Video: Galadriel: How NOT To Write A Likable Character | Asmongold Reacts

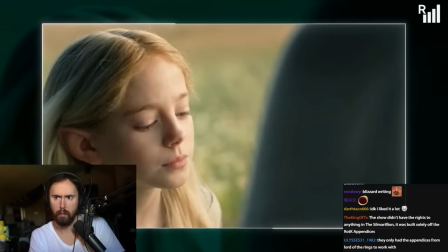(5:40)
Not only is it visually boring, it makes the relationship appear cold and distant. but you must learn to discern them for yourself i won't always be here to speak them to you
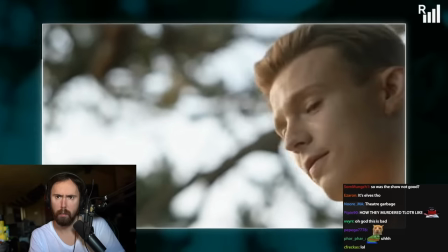(5:49)
you're right i'm just as confused as galadriel why would finrod say that i hope he's not implying that he will die
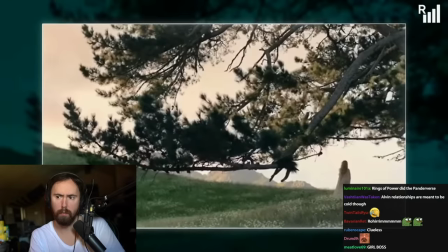(5:56)
because the show establishes that death isn't even a concept among the elves at this point we had no word for death for we thought our
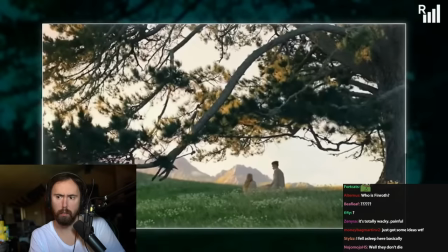(6:05)
joys would be unending so technically you could always be around
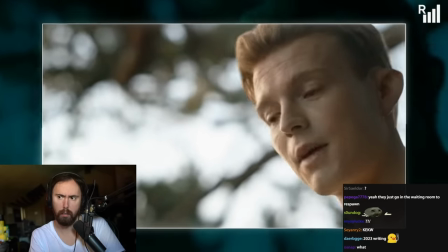(6:09)
then again i'm not sure he wants to there's nothing to indicate that they actually like each other
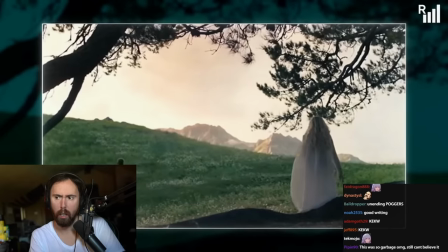(6:14)
when he tells her to come home with him galadriel just stands there and watches him go alone why i don't get it i thought
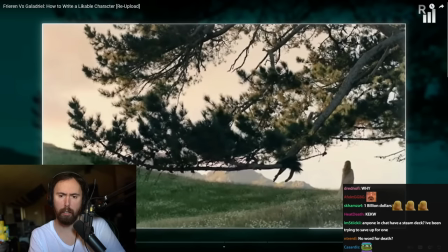(6:21)
they're meant to have a close relationship why couldn't you have i think it's just all like trying to like make it foreshadowing for the fact that he's gonna die right it's like again like there's the lack of subtlety then walk together hold hands maybe maybe have her looking up at him
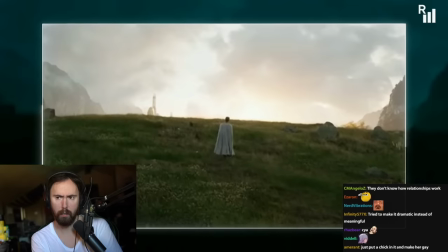(6:37)
while they walk next to each other anything to show the two are actually close look i know what the show is trying to symbolize with finrod leaving her alone but it
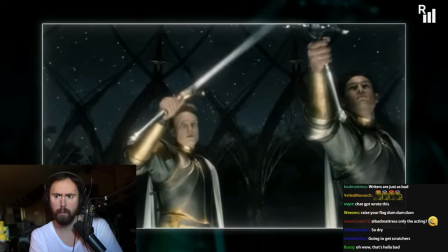(6:46)
wasn't earned yet which is why i doubt anyone in the audience felt sad when finrod went to war or when he was killed we didn't even see him say
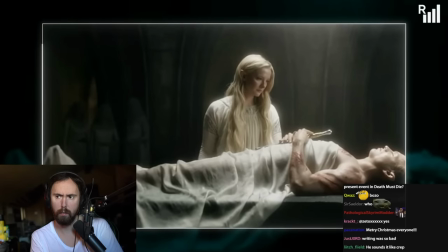(6:53)
goodbye to galadriel before going to war we don't even see anyone mourn his death besides galadriel and even she barely mustered out a tear
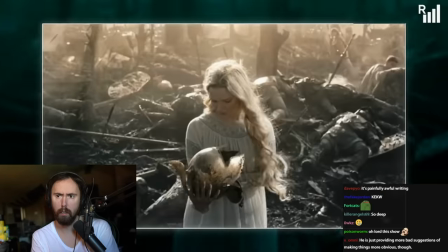(7:01)
one could argue that these elves still don't quite understand the concept of death but i'd argue it would be a good time to show them emotional and vulnerable for
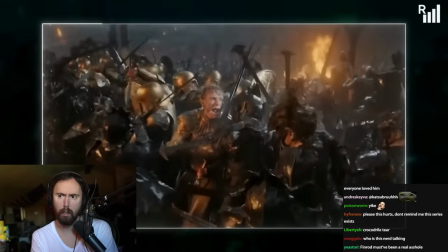(7:09)
such an important plot beat the rings of power utterly failed to signify the importance of finrod and the tragedy of his death well i
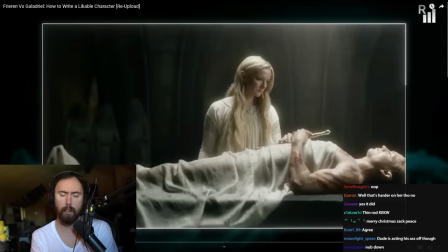(7:16)
mean like the big comparison there is the fact that like in freerun like you hear about this guy at like the beginning of the show and then he's gone whereas like in freerun there's a lot of like they keep building up like the past
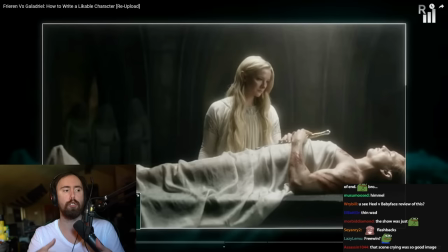(7:32)
storyline like very much throughout the entire show rather than it just kind of being like the springboard of the actual story so it is one hour long could they not have squeezed in a few scenes of
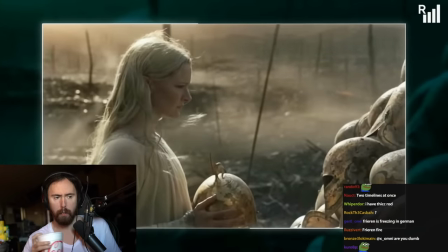(7:46)
finrod and galadriel doing something fun together or should the moment galadriel hears about her brother's death galadriel is an adult by the time finrod dies
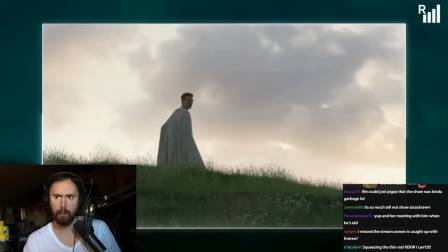(7:54)
could we not have had a scene where galadriel shows concern about finrod going to another war campaign his death could have been warning to Galadriel
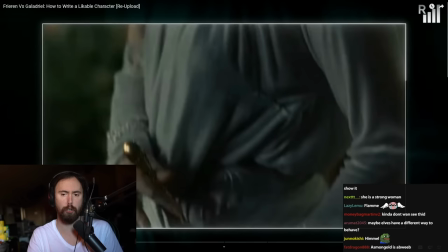(8:01)
about the dangers of vengeful obsessions.
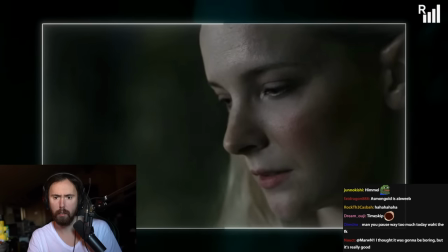(8:09)
There are so many ways of making this good and they use none of them.
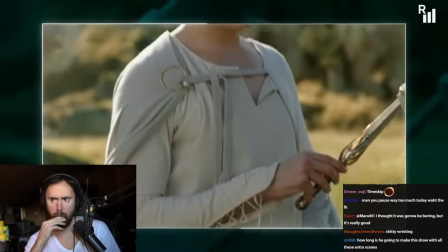(8:13)
But no, Fenor was nothing more than a plot device to justify Galadriel's insane actions throughout the show.
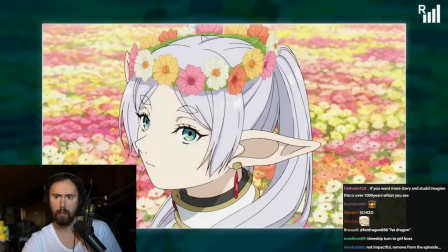(8:19)
Anyway, let's see how Freiren's relationship with Himmel is handled in So So No Freiren. Unlike the Rings of Power, So So No Freiren uses a lot of visual storytelling.
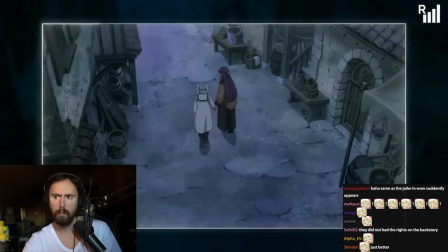(8:27)
You can basically watch the show on mute or without subs and still follow the story pretty well.
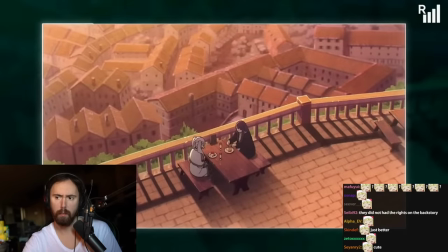(8:32)
And the show uses this to great effect to establish relationships and signified narrative changes.
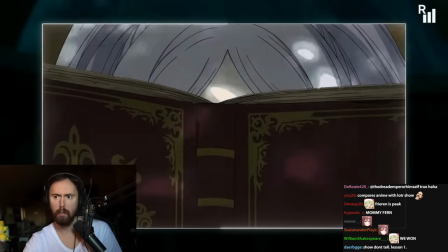(8:37)
Just look at the first interaction between Freiren and Himmel. Freiren's face is covered by the book like a wall between her and the rest of the world.
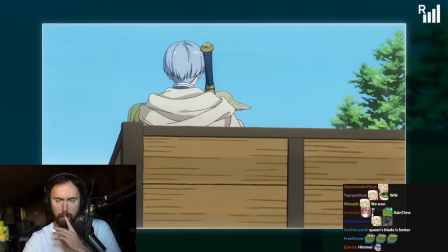(8:45)
Himmel calls her by her name, making her drop that wall. Look at the framing of the shot and how Freiren enters it. She could have been sitting in that shot already, but no, she raises into the frame,
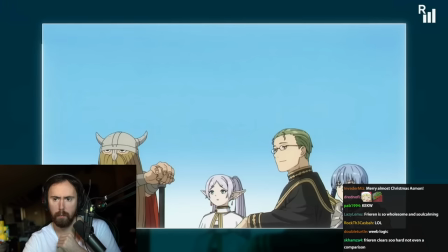(8:55)
almost like she was in her own world until now despite there being four characters frieren himmel highter and
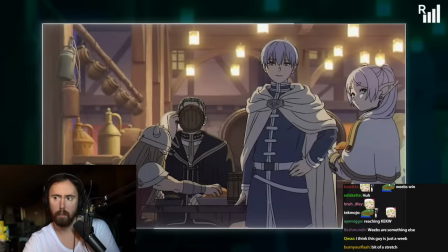(9:03)
eisen frieren is almost always in frame next to himmel signifying himmel's importance in frieren's life especially compared to the
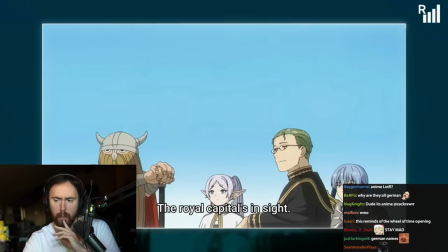(9:10)
other two party members the dialogue too doesn't waste time to establish who they are
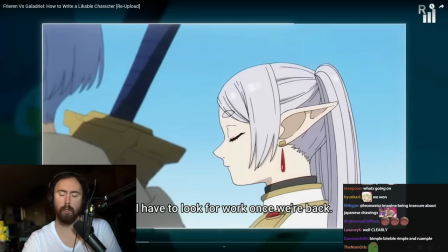(9:15)
their relationship well it's also like i mean even like the entire time keeping of the show is around the frame of reference of this guy right and so whereas like i forgot uh gladriel's uh what do you call
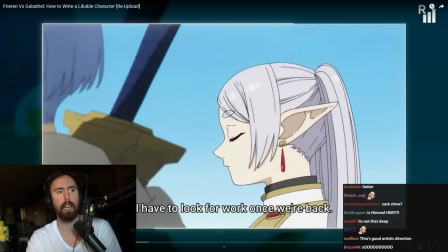(9:29)
it i i forgot her brother's name like by the time i was on episode three i already forgot his name because who cares even some future
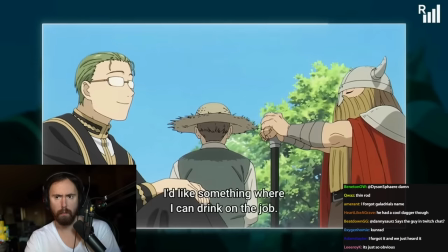(9:37)
events it feels like a natural conversation and already gives plenty of information for the audience to get a feel for each character much like galadriel fear and
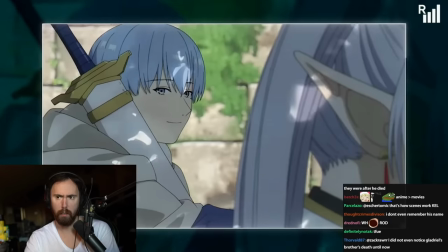(9:46)
has that elfish stoicism and appears detached from other party members.